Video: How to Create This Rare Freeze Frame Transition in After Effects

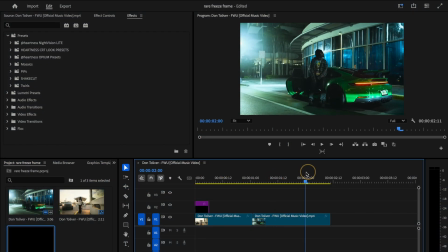So we're starting out in Premiere Pro, where I've already prepared my two main clips, as you can see here.
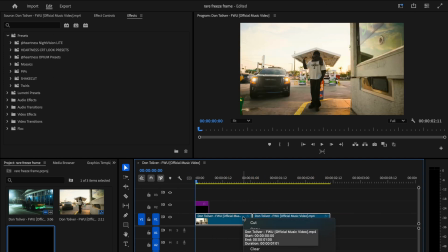Next, I'm going to select both of them, right click, and choose Replace with After Effects Composition.
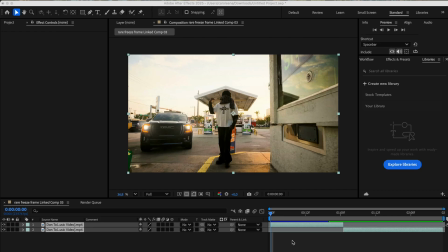That's going to send us straight into After Effects. Once we're here, we'll take the first clip and duplicate it using CTRL plus D. On this duplicated layer, I'm going to create a rotoscope of my subject. I'll skip showing the full rotoscoping process to keep things quick, but if you need help with that you can check out my previous videos where I go over it step by step.
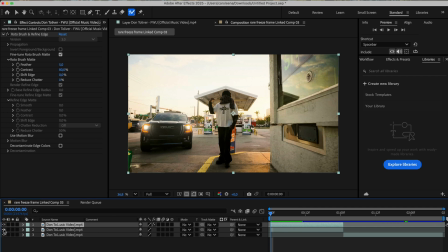Once you're done and happy with the result, you'll notice we now have three layers.
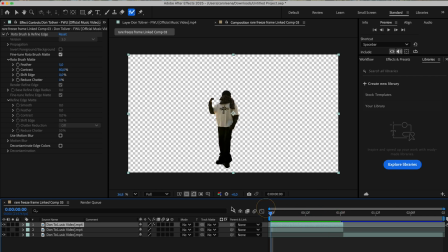The top one is our rotoscoped subject, the middle one still includes the background and the bottom one will be used for the transition.
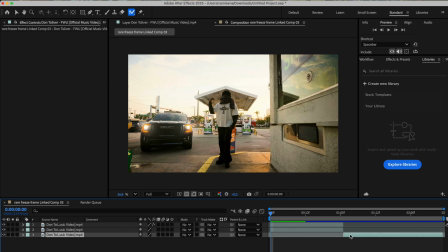Now let's grab our third clip, this one right here, and drag it right in between the other two clips. After placing it in the middle, make sure it's positioned exactly between the top and bottom layers, kind of like a sandwich. Once it's lined up, your timeline should look something like what you see here in the video.
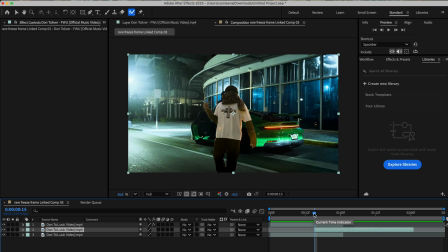Next, move your playhead to the point where the middle layer starts. Go ahead and duplicate it. Then right click the duplicated layer, go to time and choose freeze frame. Now we're going to take that freeze frame layer and shift it slightly to the left.
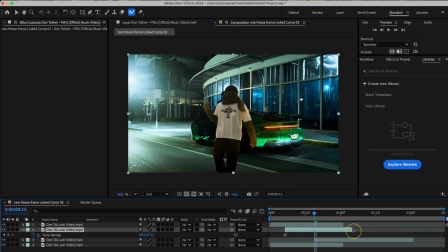After that, trim off the remaining part of the layer, right up to the point where the transition clip begins, which is right here. Now over on the right side, in the effects and presets panel, let's search for the transform effect and drag it onto our freeze frame layer.
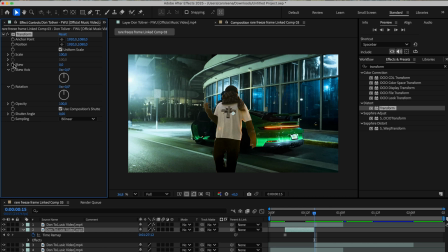With the playhead still positioned at the end of the freeze frame layer, right where we left it, we'll create two keyframes, one for scale and one for rotation. Then move Move the playhead to the very beginning of the freeze frame layer.
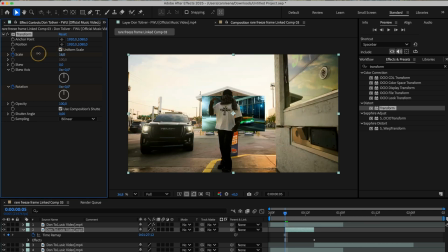Here we're going to shrink the scale down enough so that the image disappears completely behind our subject, just like this. For the rotation, you can add a few full spins to give it that trippy effect. At this point you should have a rough preview of how the transition will look.
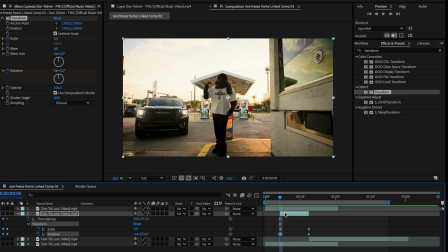To make it smoother and more polished, press U on your keyboard to reveal all the keyframes on that layer. Then select all the keyframes and hit F9 to apply easy ease. Finally, don't forget to enable motion blur for this layer by checking the motion blur box here.
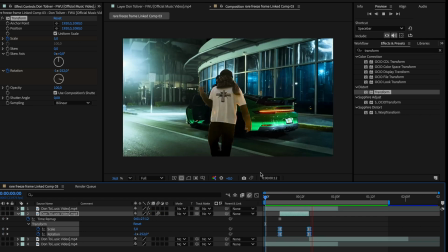As you can see now, the effect already looks way better, much smoother and more dynamic.
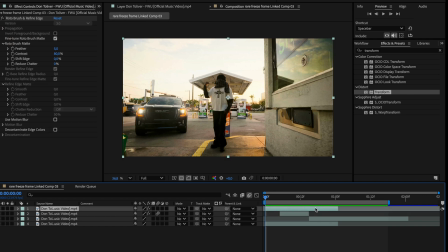Now let's finish things up by working on our rotoscope layer at the top. Move your playhead to the exact point where the freeze frame layer ends.
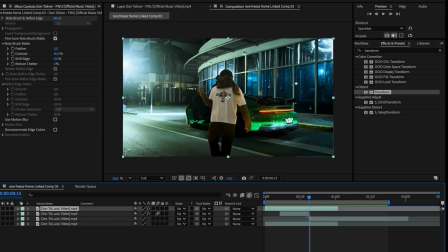This is where the motion will begin, then press Shift plus P plus S to reveal both position and scale properties. Go ahead and add keyframes for both. Next, move the playhead to the very end of the rotoscope layer.
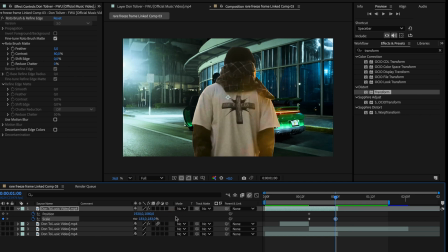Here, we'll increase the scale and also shift the position so that the subject moves off-screen to the left.
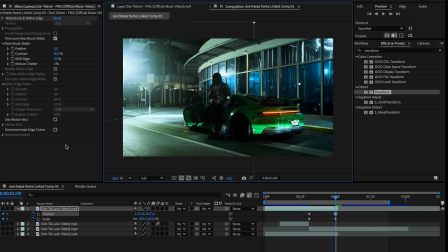Just like this. Once again, select all the keyframes, press F9 to smooth them with easy ease, and don't forget to enable motion blur for this layer too. And if you want to take it even further and give it a unique finish, we can add one last effect,
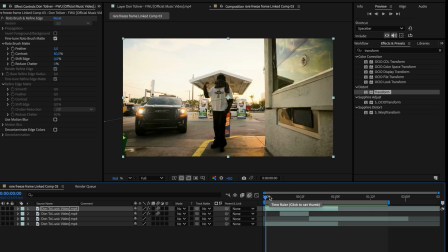but first hit CTRL plus S to save your project and let's jump back into Premiere Pro.
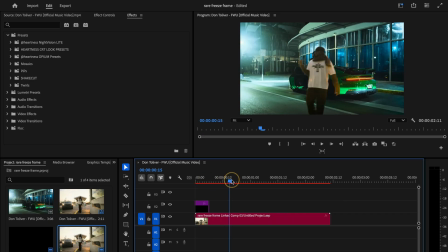Now that we have all of our clips synced up back in Premiere Pro, go ahead and scrub to the exact moment where the transition happens, right around here. I'm going to drop an adjustment layer in between the clips and apply my custom shake effect from the shake cut preset pack. playing that back you
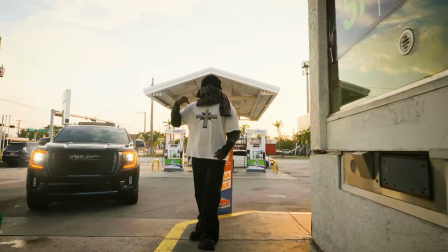can see it instantly adds way more emphasis and energy to the transition and i think it looks super clean but let me know what you think in
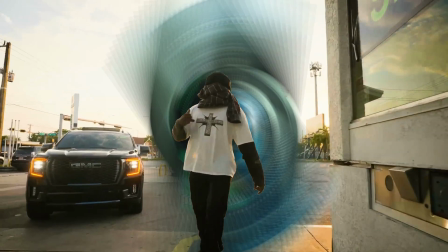the comments